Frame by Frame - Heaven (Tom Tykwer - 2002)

First let's take a look with no explanation.
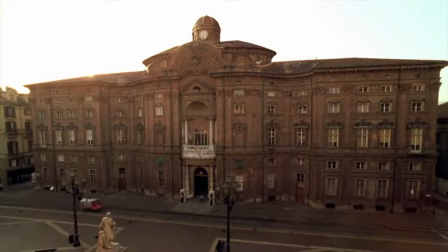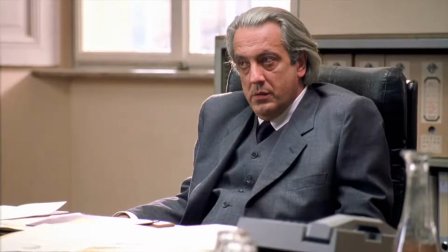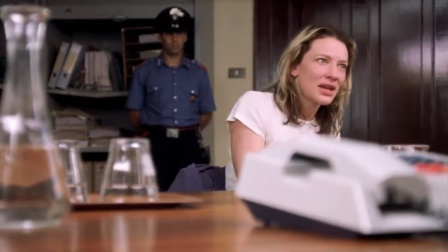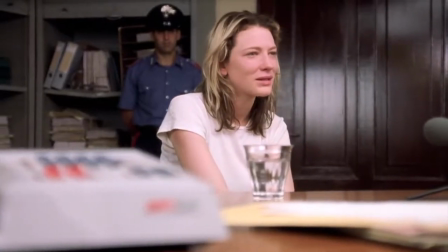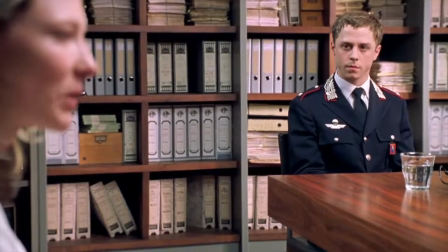And it probably gives the carabinieri a discount.
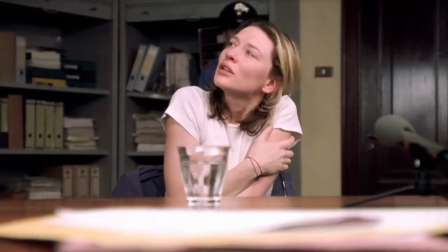What are you saying? I have taught 13-year-old children who have already been in rehab.
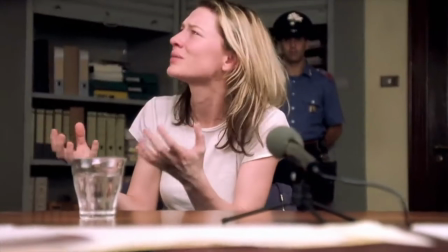They've been deaths in school. This is what I have been writing and writing and writing and writing to you about.
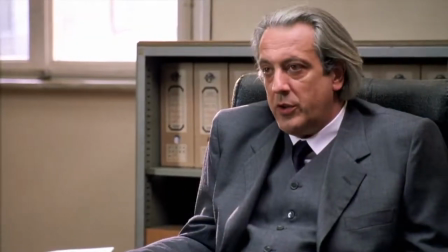Forget the business, the computers, it's just a front. We have done a control. We don't have a letter, a deposit, a phone call.
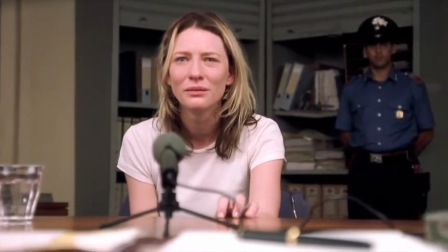We don't have a phone call.
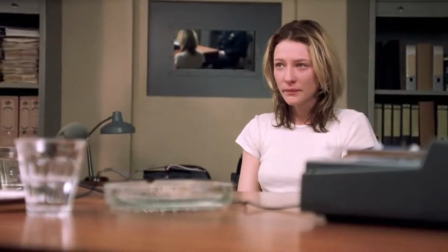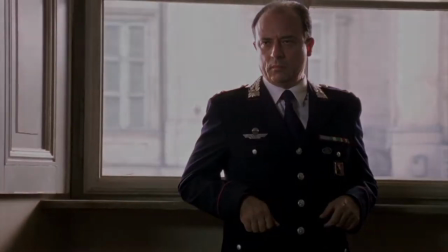I have copies of her
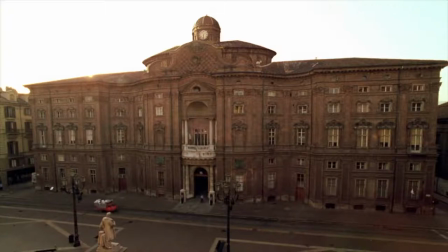Whether it's intentional or by chance we don't know But we can clearly see the loaded garbage truck passing by Two key elements have been said with this One is for the sake of the story And the other is just an allegory kind of conclusion First says it's early in the morning We can
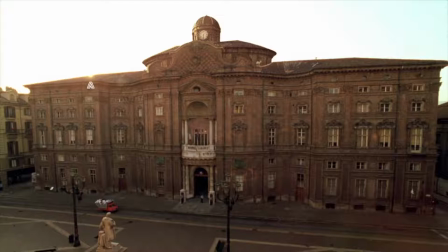also see that by the position of the sun and the second one is a lightning between a load of garbage and home sleeper and the carabinieri is talking about.
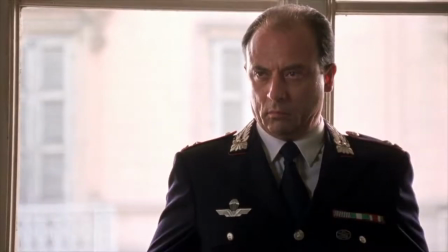After seeing this classic establishing shot we cut the inside.
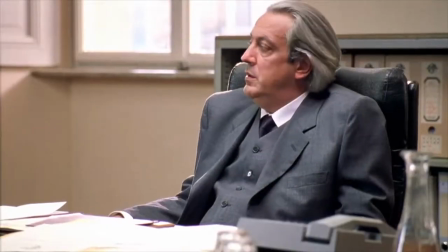It's genius we hear the main characters voice but instead see others reaction to it.
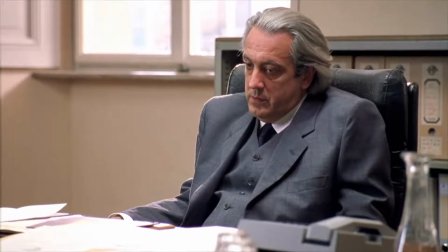Different persons with different point of views. There's no need to see all of them because they have their own act later in the scene.
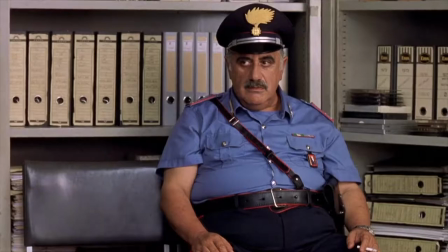All of the previous shots are static with no motion but at the point we cut to Flippa
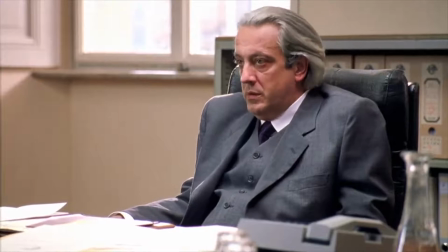and the picture and the monologue become synchronized the camera starts to move.
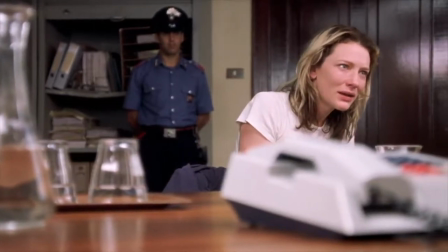The camera slightly tracks on Flippa from left to right and the direction changes when we cut to the opposite angle.
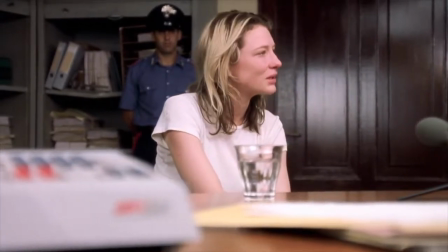The camera movement starts exactly when the story gets more spice.
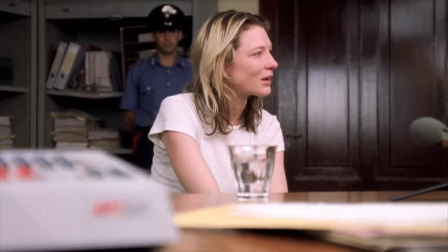This is one of the best examples of what an actress or actor do to impress the dramatic quality of the reading text, just by taking a look at how Cate Blanchett says three similar sentences with three different tunes.
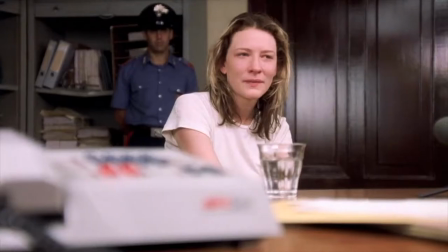Still gave my husband a discount. He even gives the kids in my school a discount.
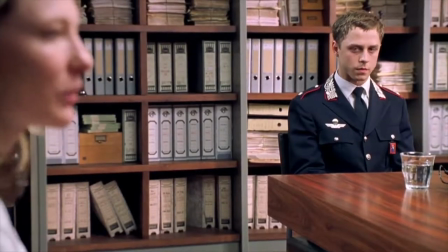He probably gives the carabinieri a discount.
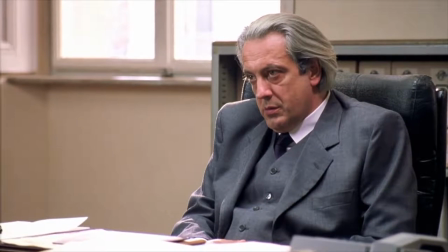The first one is a report with a sudden shred of grief because she's talking about her husband with whom she has no more sympathy.
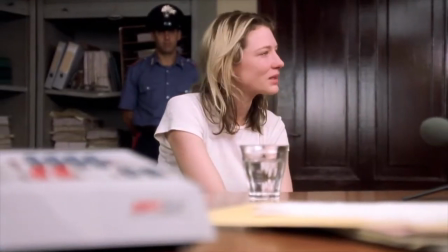In the second one she says it with a heart full of sorrow and regret because she's talking about her students.
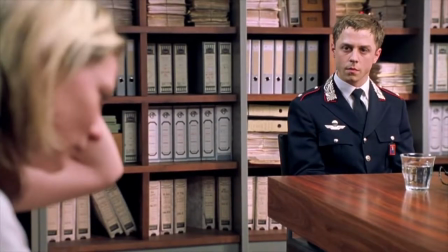And for the third one she says it with suspicion and a little bit of anger because it reveals an organized corruption. She scratches and turns her head while saying it as a sign not to say it directly. After this we see Flippo's reaction. He pauses for a second because he knows what that means.
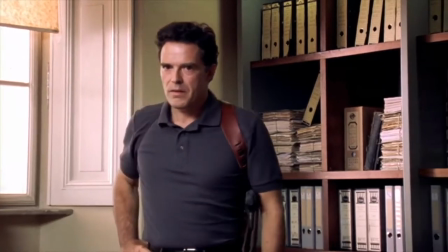Then he translates it and we see the other's reaction to that.
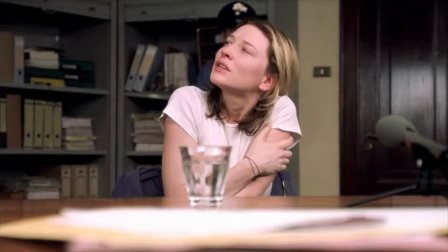Conversations is one of the most important and frequent parts of the movies and they are the trickiest also because at first they look so simple but when we look closer we see how great directors manage to pull them off with the juxtaposition of close-ups,
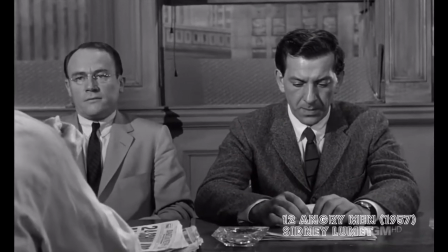two shots, over the shoulders and so on. Take for instance Sidney Lumet's 12 Angry Men which is full of these intense moments all in one small room.
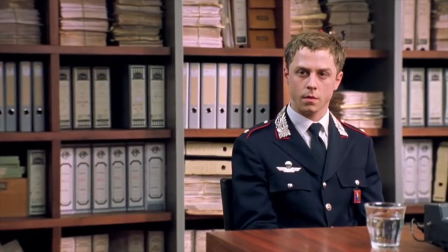When Flippa starts to talk about children in her school the camera zooms in on Flippo.
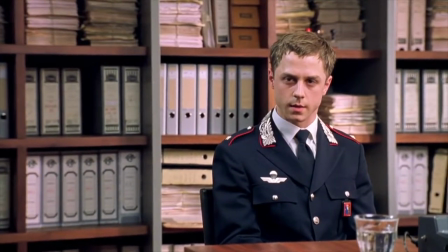We all know that it's a form of drawing attention to a subject, so by that we understand that Flippo is getting involved too, plus the fact that they are talking at the same time, both in English and Italian, as they are on the same side.
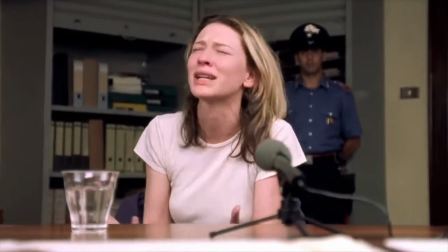Then again a tracking shot and the way Kay Blanchett acts and helplessly begs them to understand her.
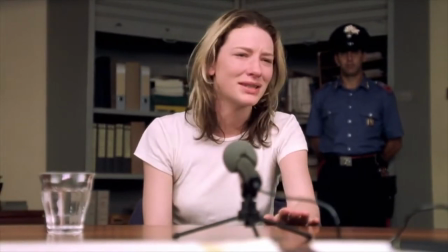The white shirt in this film plays a significant role. It's not random because it's a motive that continues throughout the entire movie. She is the convict but the only one who is wearing an innocent collar.
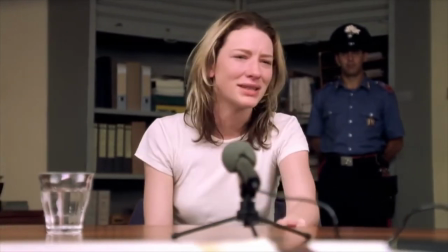These series of shots are Anthony's. Hope then cut to an executive factor then again
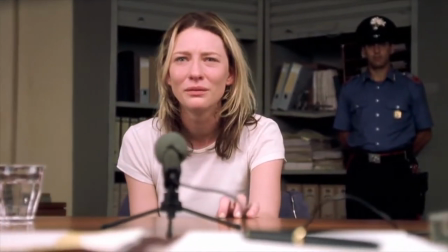despair because the cameras is still in motion but she's a steady and motionless.
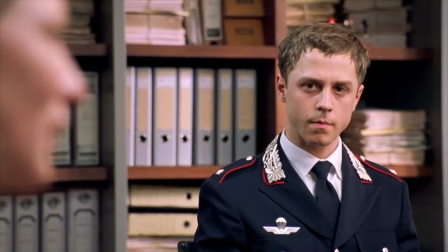Then Flippo's a waiting eye with an over the shoulder shot where we can see Flippa's face out of focus which leads to a marvelous yet hidden match card.
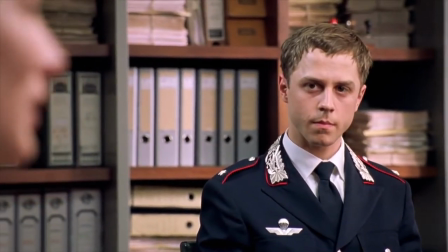She sits back, we start with her out of focus movement and we cut to her.
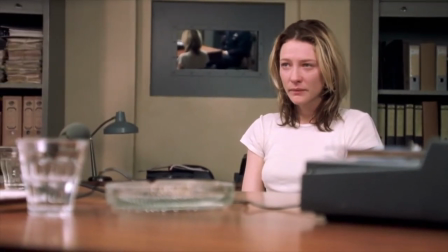In focus, sitting back, continued from the last scene and for God's sake,
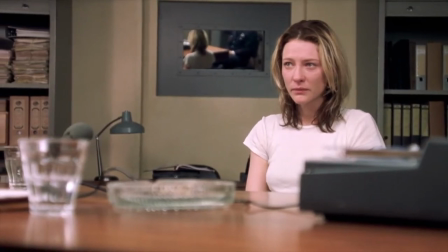just take a look at how she plays with her eyes, full of tears and resisted not to burst that cry out.
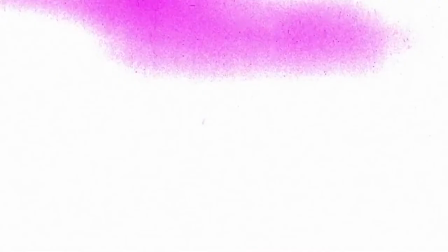And that's it!